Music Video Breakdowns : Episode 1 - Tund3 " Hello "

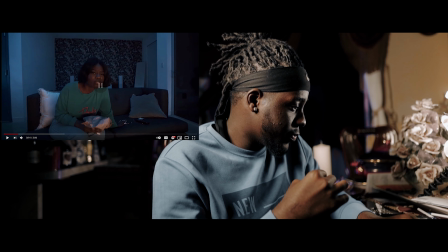249s
So everything was very shot by shot.
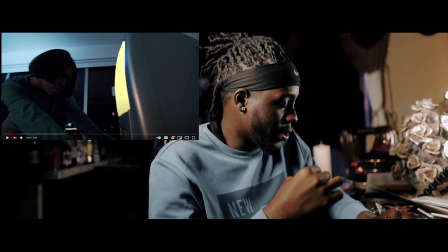252s
Had a speed ramp come right here, mask around the TV so I could give it this glowing effect as if she disappeared into the TV.
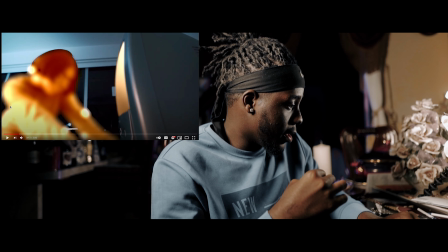259s
Masked it out completely, froze the frame, went around her body, add a glow effect, boom, she disappears in the TV.
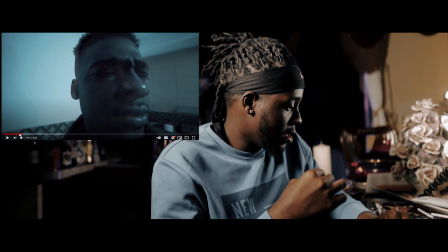266s
I take a moment of my time to put the camera on a tripod, have him look around,
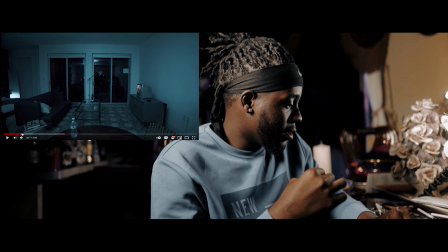273s
told him to look around, be very animated with it too, lift the couch up a bit,
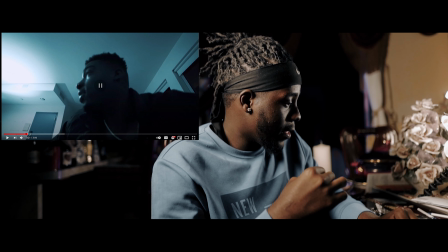279s
try to find her, this makes it very interesting. So basically, he looks at the TV, he sees himself,
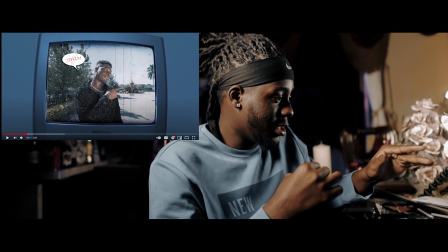288s
himself is telling him to point, himself is actually pointing
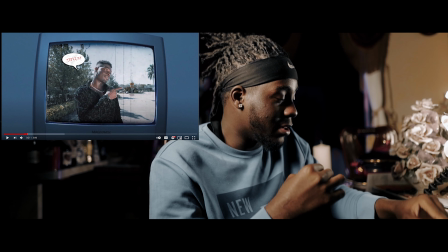293s
at the phone to actually pick it up to figure out where the girl is at.
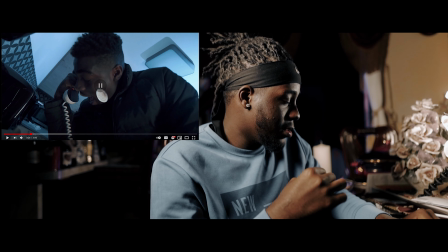300s
So this is where the entire video begins. So this right here, how I did this.
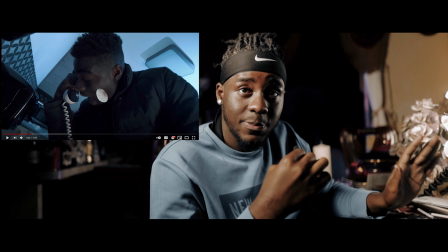308s
I doubled the layer, right guys, pay attention. I doubled this layer right here.
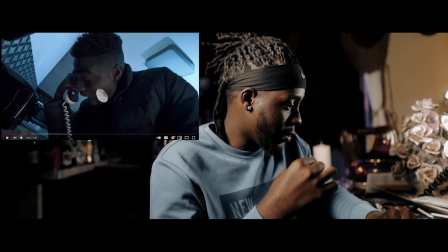313s
I used keyframes to I keyframed around it, mask around it. I use keyframes to move this out the shot. I use my timestamps.
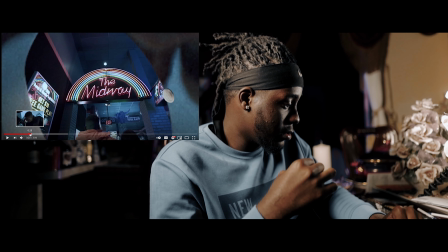325s
Then I zoom in the phone. Keep in mind, I zoomed in the phone.
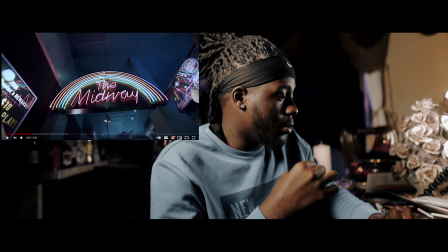330s
So right here, we went to this arcade, David Buster's. We actually wanted to go to a different arcade room, but we got kicked out because, you know, we had cameras and stuff. So we went to David Buster's. We decided to be more low key with it. So this was pretty dope.
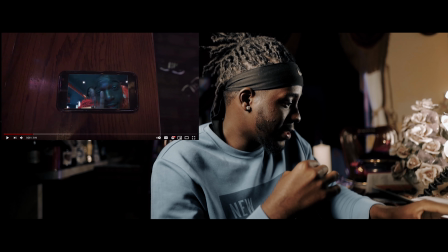345s
Had them put the phone right here. Wanted to do some cool masking stuff. I told him to look at the camera. So I right here had a phone, mask around it, and how I got this shot right here, I told him to just look at the camera and just pretend like they're on FaceTime or something,
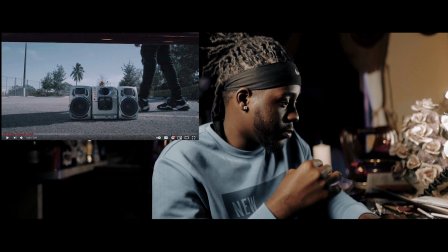363s
or a video call or whatever. So right here we was at so right here, this is a park that we was at.
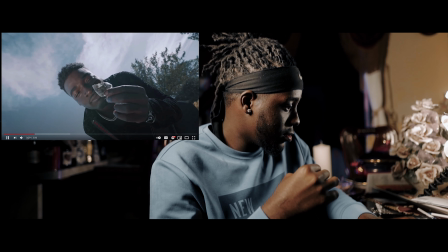370s
Old school radio. This is pretty dope.
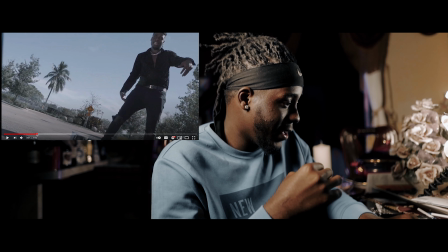377s
So I ain't gonna lie, right here, a lot of my VFX, this is when I went really crazy with the VFX.
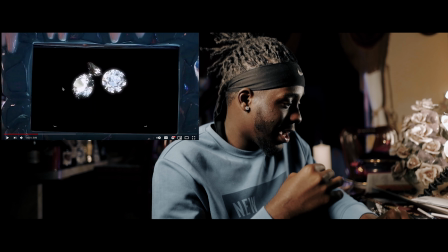384s
So VVS diamonds, that's Tund3 style.
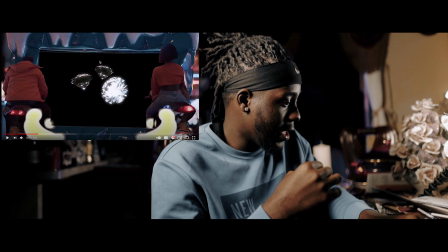390s
I mask around him and the girl, and I basically had the shot zooming out.
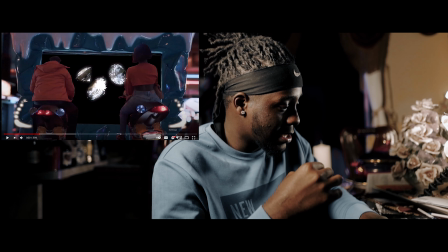398s
I had the shot zooming out, and I also had these little smoke clouds as if the motorcycles,
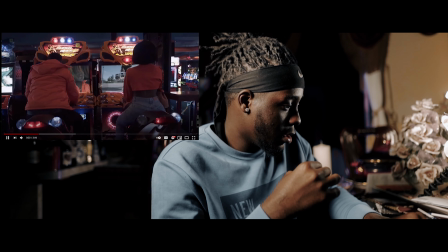404s
well, the motorcycles it was on was like just moving. And I made them get back into place, and I zoomed in.
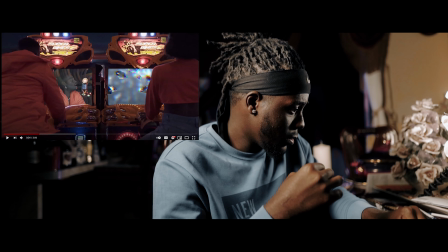411s
So this was a lot of masking that took place. Originally right here, there was obviously video games playing and whatnot. And yeah, like there was video games playing. So he's just seeing himself play, and she's seeing the diamond.
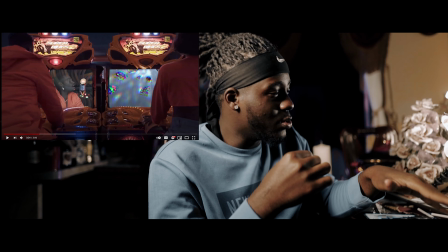424s
So, you know, girls want to pay attention to the, like, you know, that's how I kind of interpret it at the time.
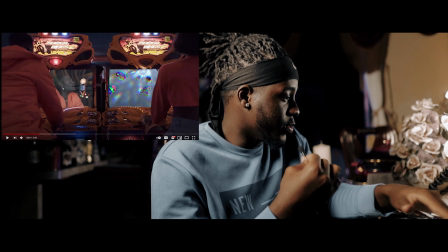430s
Like, I want her to pay attention to the luxurious vibes, and Tund3's just watching himself.
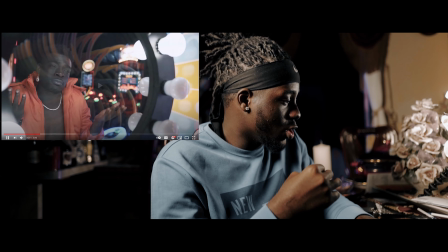434s
Like, those are the vibes I kind of wanted. Dope transition. He's looking at himself in this part right here.
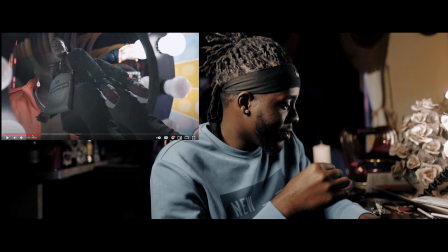439s
Loved it. Right here, man. Oh man, I know I'm going crazy with the VFX, so hear me out.
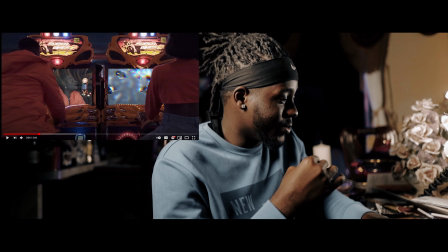447s
Slow down for, like, I'm gonna try to slow down as much as possible. So right here, he's looking at himself.
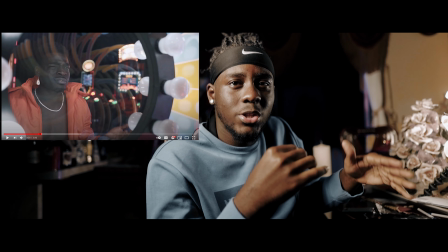454s
I told him to specifically, when you do these type of videos where you want to keep it animated and fun and goofy,
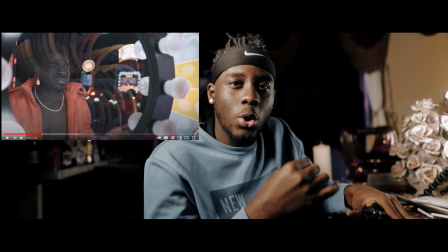460s
you want to tell him to do a lot of different poses and faces. You want to help him.
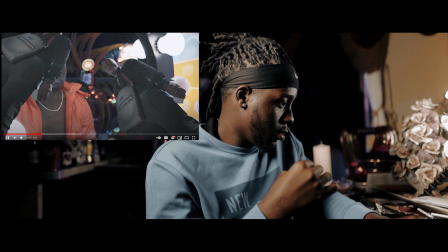464s
You want to tell him to do that. You gotta tell him to do that off the rip. So right here, I duplicated the layer.
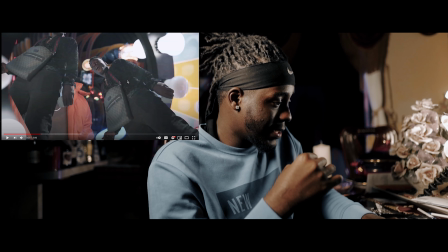471s
I masked him out. I decided to throw the masked out layer like to the side, and I decided to rotate it, and I timestamped it and brought it back to default.
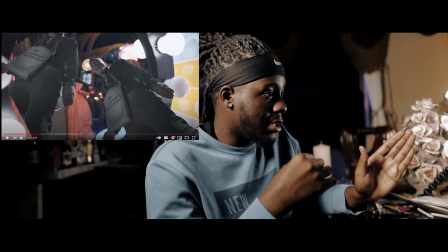488s
And I timestamped it and brought it, and I reset it the position so it can go back to his default position.